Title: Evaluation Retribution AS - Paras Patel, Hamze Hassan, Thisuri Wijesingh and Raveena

In our film opening, we have used an action crime genre which can be shown through blockbusters such as Skyfall and iRobot.
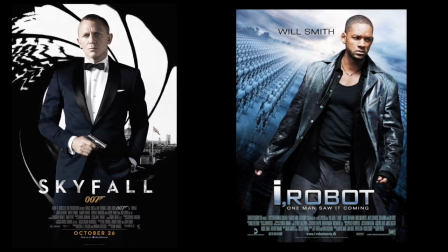[0:19]
We used ideal crime action conventions such as a typical hero character and a storyline that
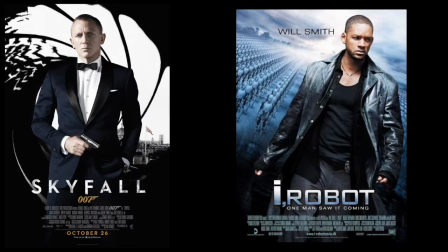[0:24]
consists of a hero that has had a tough time and looks up or needs to look up to an older, wiser role model character. We used these characters as we felt those are the conventions people would expect from a crime film. In a crime film, the designated partner of the hero is a damsel, and is in some way endangered or already hurt,
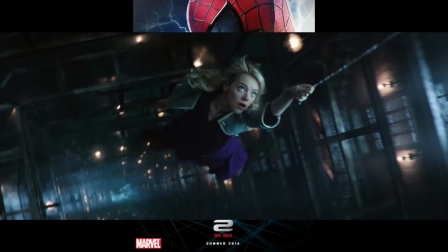[0:44]
and in extreme cases, Spider-Man 2, dead, just like the ex-cop's wife in our film opening. Our product concentrated on the complicated background sob story of the hero, and we incorporated the role model characters to aid the hero in his suffering. During the pre-production planning of the film opening, we looked at similar products such as scenes from Harry Potter and The Order of the Phoenix, which is what gave us ideas for our storyline such as the nightmare scene that we used.
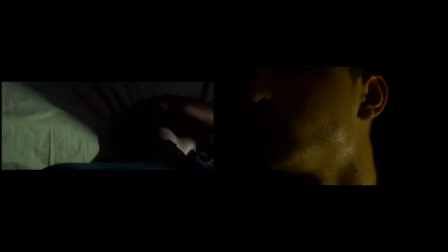[1:11]
The aerial shot in Harry Potter and the lighting used to emphasise the sweat on his neck is something we incorporated into our own film. Comparing our scene to that of the scene in Harry Potter, we have successfully shown the vulnerable and distraught side of our hero to the audience through the use of this nightmare.
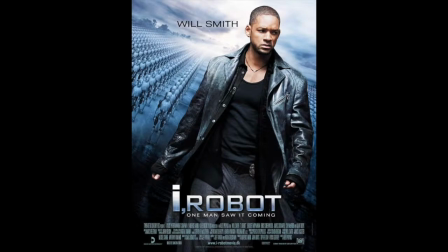[1:27]
The idea of the ex-cop and detective conversation originated from iRobot and the conversation between the chief of police and this free-spirited cop, played by Will Smith. The conversation between them shows the chief having a level of care for the cop,
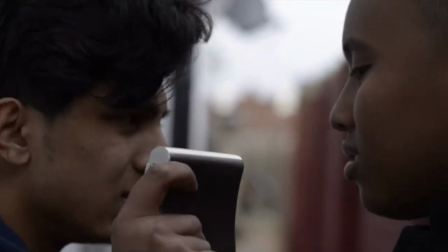[1:43]
but the cop showing attitude, something we have shown and expressed throughout the conversation scene. The hero typically suffers in a lone wolf style, meaning he doesn't want to share his sorrows, Rather, think long and hard over them with a deep,
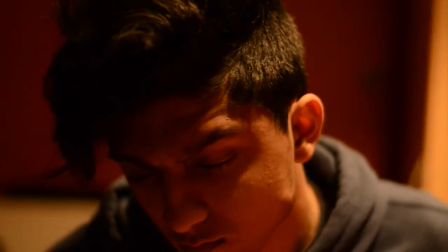[1:58]
meaningful frown on his face We picked up on this in Skyfall where James Bond is shaving in a bathroom and looking at himself in the mirror We
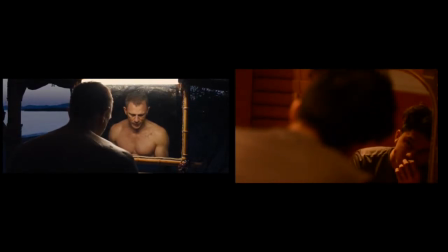[2:06]
used a similar shot, having the ex-police man shot in an over-the-shoulder shot To show his reflection in the mirror Noting loss of identity after giving up his job and losing his wife However, we further developed this moment of deep thought by adding flashbacks So the audience get an idea of
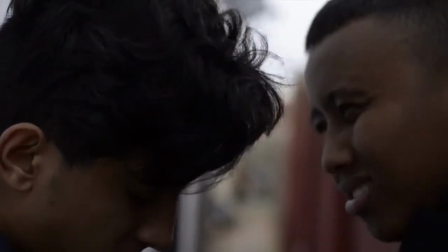[2:21]
what the hero is thinking of something we thought would help sharpen the storyline in the film opening. We chose our actor based on his ability to look as serious as possible something a typical cop or detective role like James Bond
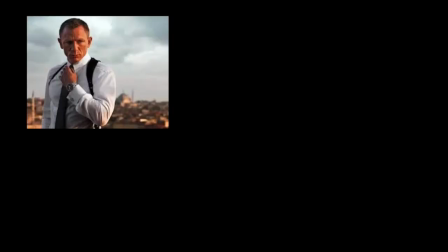[2:32]
or Will Smith playing his cop role are able to do. Not to mention we needed an appealing actor for the audience consisting of male and female needing the model to be good looking to attract females to watch the product as well as males who would want to put themselves in the hero's shoes to be the main attraction of the females. Our media product represents three main social groups which are class and status, ethnicity and gender. Class and status is presented in our film opening because of the difference in occupation of the two characters,
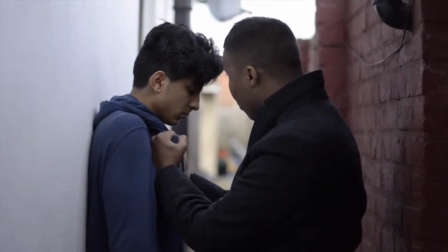[3:04]
one of them being an unemployed ex-policeman and the other a detective. Sean who is shown as a figure of low class This is shown through the proper use as he is shown holding an
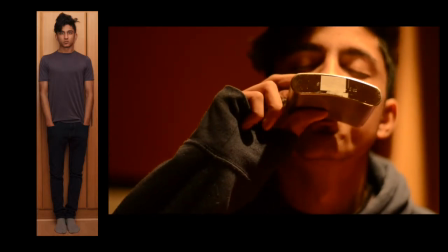[3:15]
alcohol flask And his clothing as he is dressed in a baggy jumper and trousers and appears scruffy Also he is shown to be living in an unmaintained secluded flat Again portraying lack of class The detective is however shown to wear a smart attire
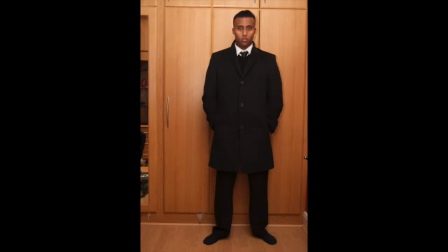[3:33]
This is significant because his formal attire ensures his role as a detective is evident through his clothing as he's wearing a long black coat with a shirt and tie under it connotating power sophistication and a high status to convey this to the audience we used a low angle shot when filming the detective to place him in an inferior and more powerful position compared to the ex-policeman ethnicity is presented in our film opening the detective is a black male which as the ethnicity we chose to have as the authoritative figure to challenge the stereotype of black males being uneducated and frequently dressed in baggy clothing,
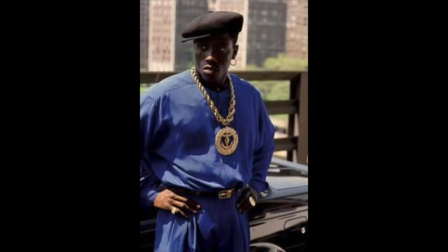[4:14]
a ball cap and flashy jewellery. We however challenged the stereotype by dressing him in a smart attire.